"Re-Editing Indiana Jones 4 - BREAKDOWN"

Hey, my name is Mark Myers, and this video is about editing. More specifically, re-editing, and even more specific than that, re-editing Indiana Jones 4 in the Kingdom of the Crystal Skull. I'm a big fan of Spielberg, represent. So I watched the film and I noticed there was a bunch of moments that just didn't work for me.
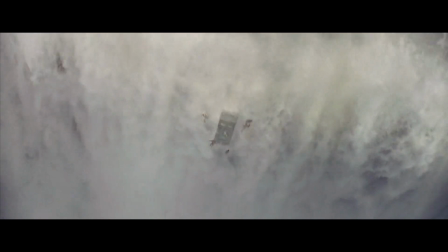It didn't feel like Indiana Jones film, so I was disappointed.
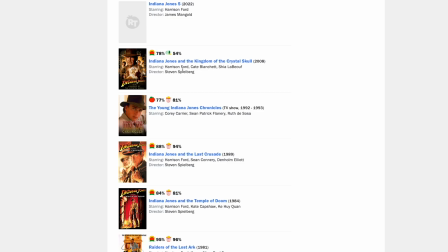Critically, it did pretty well at 78%, but the audience didn't agree. Major issues I have with this film are its tone. It's almost too comedic.
Hey, grab the rope! Grab the rope!
The visual effects, there's too much reliance on visual effects.
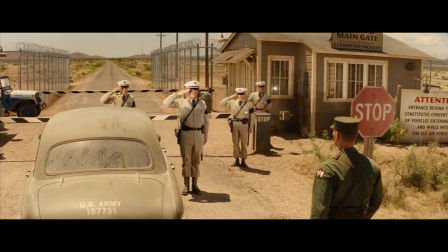And lighting. It's like everyone was just lit too well, too often. So I'm an editor and I'm also a little odd. So when the DVD came out for this film, I was like, I want to re-edit this film. Essentially, I'm wondering if this film would be slightly better or liked more if minor adjustments were made to the current existing cut of the film. I want to take out all those scenes that I didn't like to see if it makes it any better. In case I wasn't clear, I re-edited the film over 10 years ago, and I'm now going to look back at the changes I made.
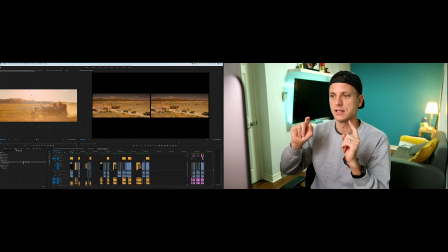But I'm just going to jump right into it. I've got the edit in front of me. There's essentially 7 scenes. The first scene I'm going to analyze or look at is the introduction of Indiana Jones.
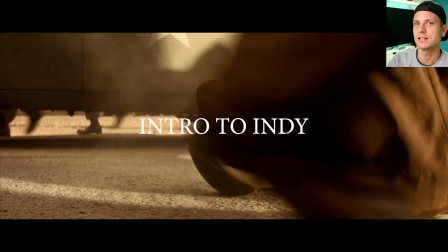So keep in mind, it was almost a decade since the last Indiana Jones film came out. So how Steven Spielberg was going to introduce Indy meant something. Let me just play how it actually went down.
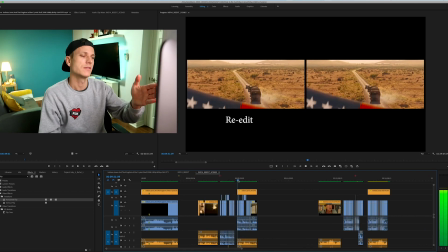And I did a side-by-side comparison. On the left is my edit, and on the right is the actual film.
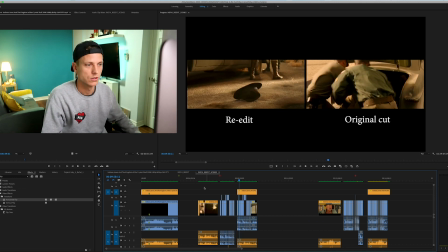And we can see where they're the same and where they differ. So just looking at the way the film was introduced is,
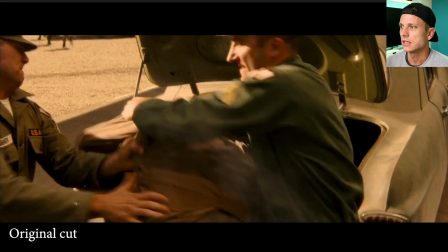so they take this guy out of the trunk, and who is he?
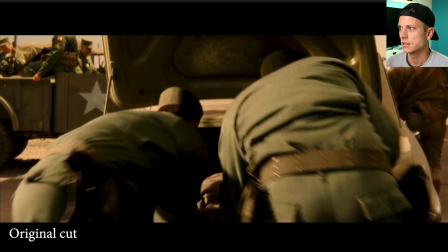We don't know. And then there's Indy's hat.
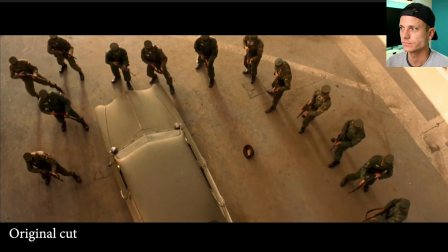So we all know what that is. But where did the other guy go?
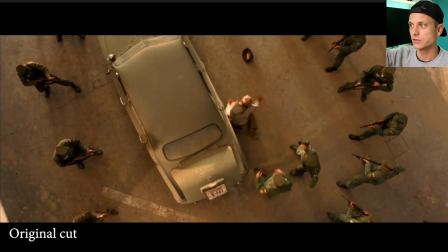So there's a bit of a continuity issue as the other guy disappeared.
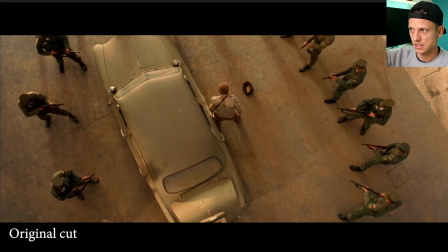It's taken a while.
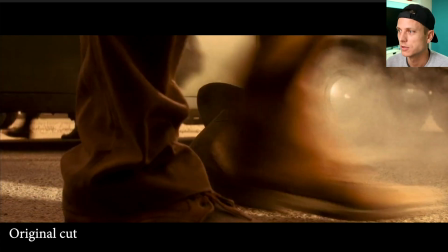I know Spielberg's trying to build up some anticipation here, but a problem that I have with the scene, it's minor, but it takes about
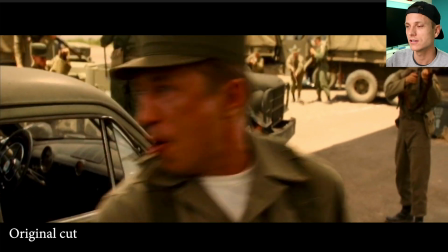30 or 40 seconds for this guy to get out of the car at 32 seconds. I didn't like a couple things about that scene. One, it showed a secondary character before Indiana Jones. Didn't think that worked. And 2, there's a continuity issue. The guy disappeared out of the scene. 3, I'm led to believe that this passenger's going to sit in the car for 40 seconds,
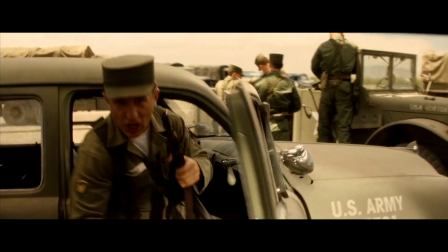waiting to get out of the car, yelling at the top of his lungs. So let me jump to my edit.
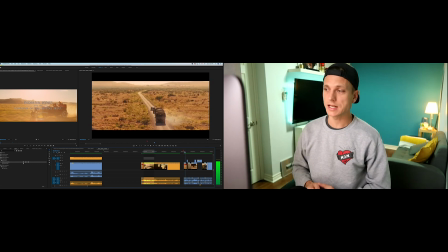I'll talk through what I did differently. We'll see if it is any better. So ultimately, I wanted to introduce Indy first.
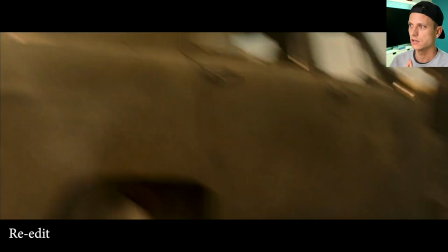So they open the trunk. I cut to them throwing his hat out right away.
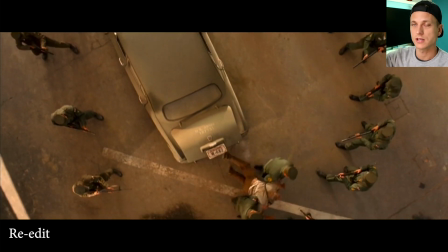Everyone rushes in. The issue of the other guy disappearing is no longer an issue.
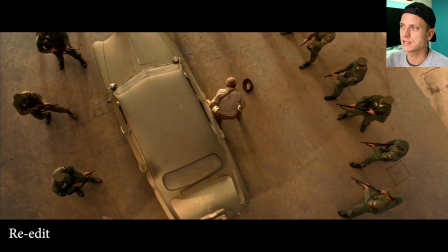I kind of trimmed this cut a little bit when he stands up just because the original took a while.
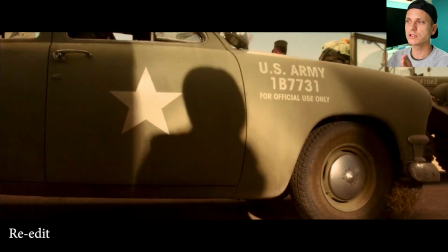We kind of all know what's happening here. So this reduced the amount of time that this passenger was sitting in the passenger seat.
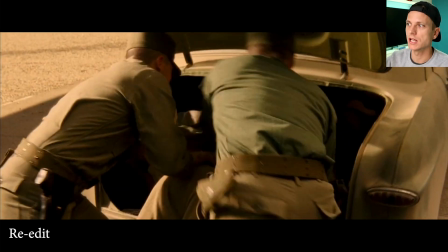Still a while. Now that this guy's yelling, this other no-namer comes out.
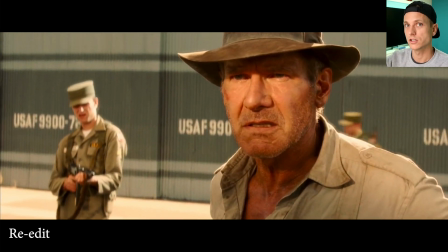It's like, okay.
Russians. This ain't gonna be easy.
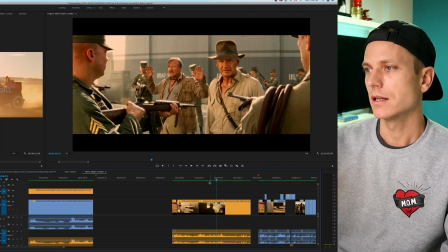I tweaked this scene a little bit, made it a little tighter in my edit. I just took out some of their back and forth dialogue here. And although it's important because it's trying to establish backstory and that they've had adventures before.
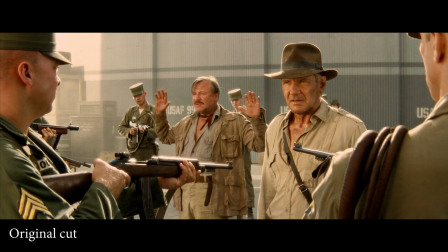Not as easy as it used to be. Well, we've been through worse. Yeah? When? Flensburg, there was twice as many.
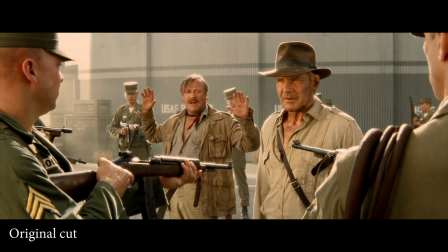We were younger. I still am young. We had guns. Put your hands down, will you?
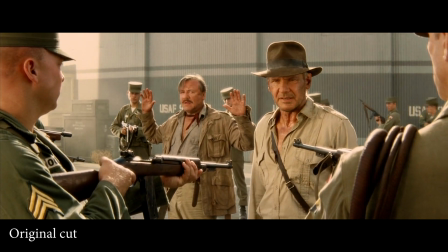You're embarrassing us.